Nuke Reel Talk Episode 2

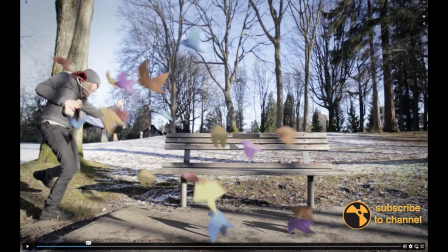8:14 Now on this shot, I do think it would have been nice to have more saturation in the birds and maybe a little more luminance. And if we pay attention to these shadows, we have some shadows here in the plate that are on the grass.
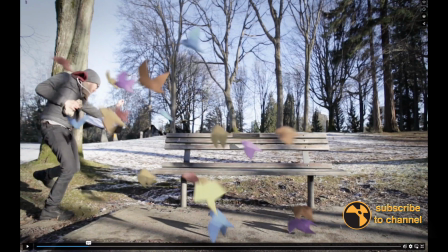8:30 And we do have this shadow here that is on the ground, the pavement area. And the defocus of this shadow, we even can see the shadow has a little bit of a tone.
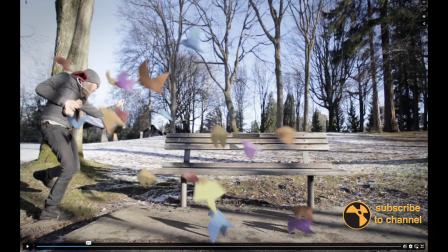8:44 It's kind of a cool tone. It's looking a little blue. And these shadows for the birds are very sharp. So for this shot, I think if we had just
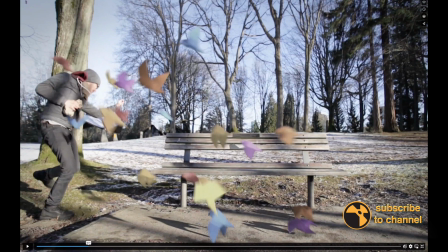8:58 defocused these shadows for the birds a little bit more and also maybe adjusted the saturation so they were a little bit brighter, this would have felt a little better. But this shot is also looking pretty good.
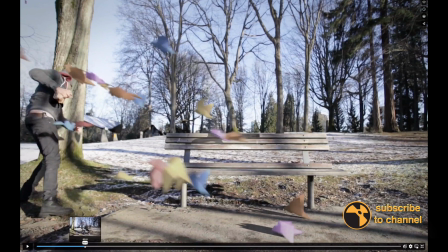9:12 They have all the elements in there. They do have the shadows.
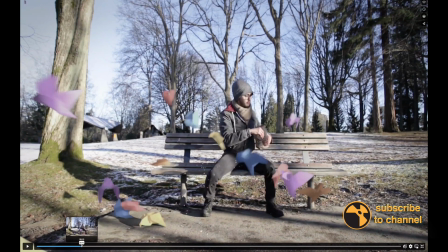9:18 Another thing that we would want to pay attention to,
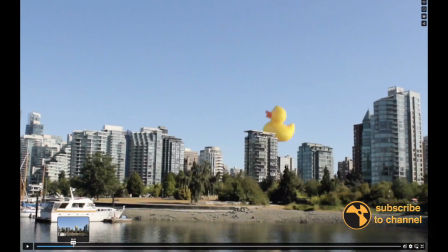9:22 when you can see the shadow, let's play this a little bit more.
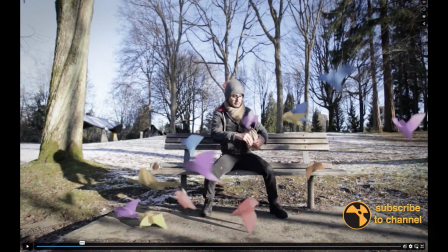9:27 There's some parts where you can see here, like the shadow, the paper is over the shadow. You would just want to make sure you're checking those edges.
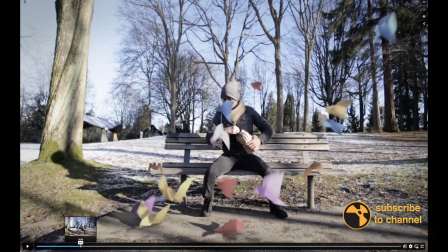9:38 I did see a little bit of a white edge in one of these frames when the bird was
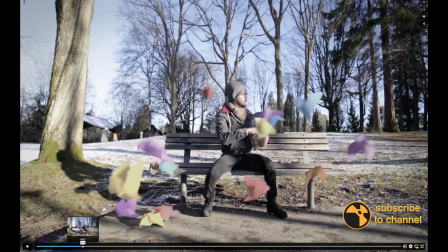9:45 the bird was sitting inside of its shadow, but I only saw it once, and the rest of these are looking pretty good.
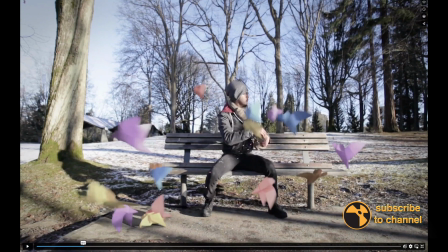9:53 So yeah, just a little defocus, a little more saturation, And I think this one is also pretty good.
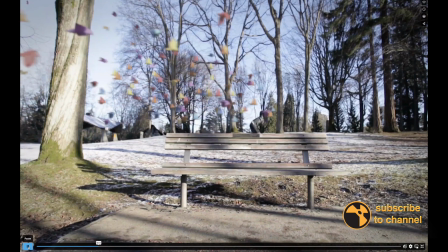10:00 And again, once we watch this breakdown, we will see all of the steps that were taken to create that.
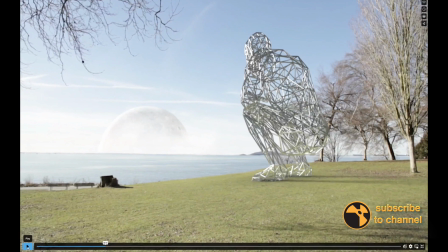10:08 There was a lot of compositing steps that are necessary, and this artist did take some of those steps to pull that composite together.
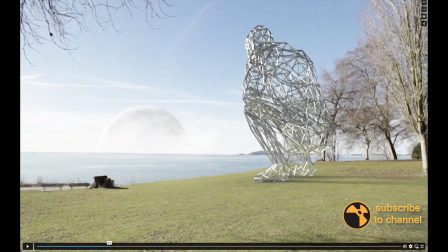10:17 Here we have a composite where we can see this statue was placed here in the park,
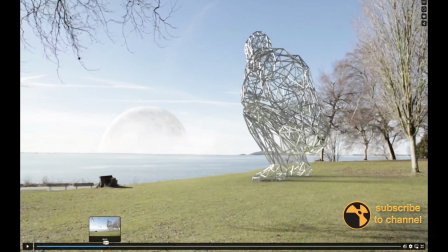10:25 which, you know, there's some camera movement, and I believe they also added this moon element here.
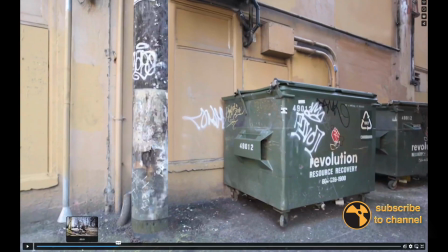10:32 So we have some camera movement, and it's really looking like it's sitting right on the ground.
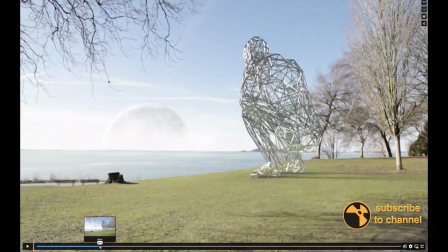10:38 And again, we have, for reference, we do have this shadow here. We have some shadows in the grass, so they did soften up this shadow. It maybe could have used a little bit more softening or a little more
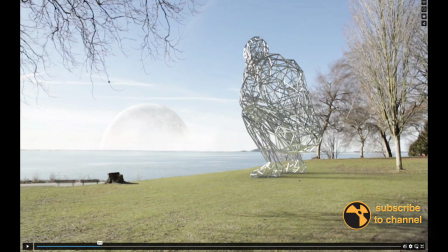10:55 diffused to have it a little feeling a little more soft, like this shadow has a little bits of variation. There's some darker spots, and then there's some lighter spots. There's some softer areas, and it's kind of like fading out.
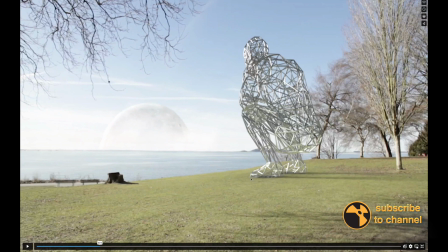11:08 So that would have been nice, but this looks really good. Again, paying attention to this contact shadow. Here we see this wood is creating a darker shadow. We have these trees back here.
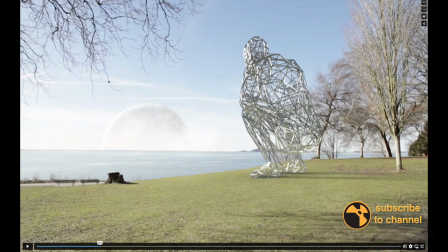11:22 Right along the bottom of the tree, we also have this darker shadow. So I think we could have brought this shadow. This sculpture, you know, is not a solid sculpture. It does have a lot of holes in it, but I think we could have brought this contact shadow down just a little tiny bit.
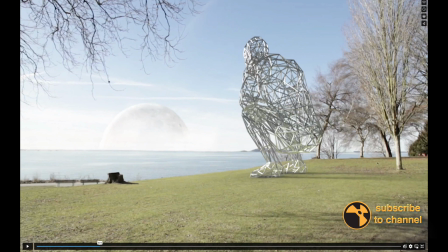11:42 And that would also just help it sit in, because we do have some dark blacks here. These black points might actually be too black, but this is whatever the color space of this footage was.
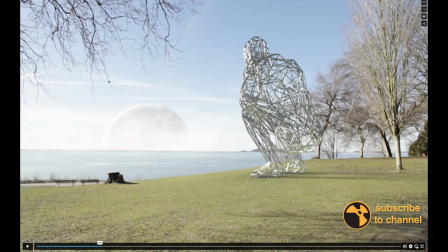11:56 And then for the highlights, we have this very bright, hot reflections, and this is metal, so the reflections would be pretty hot. And then we see we have this bright, bright sky. We still want to pay attention to the white levels of our plate
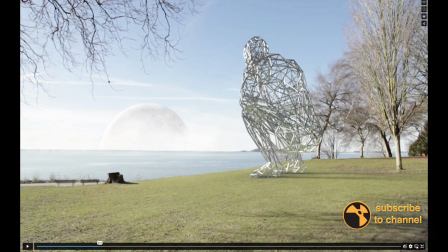12:13 compared to the white level of the element that we're adding in.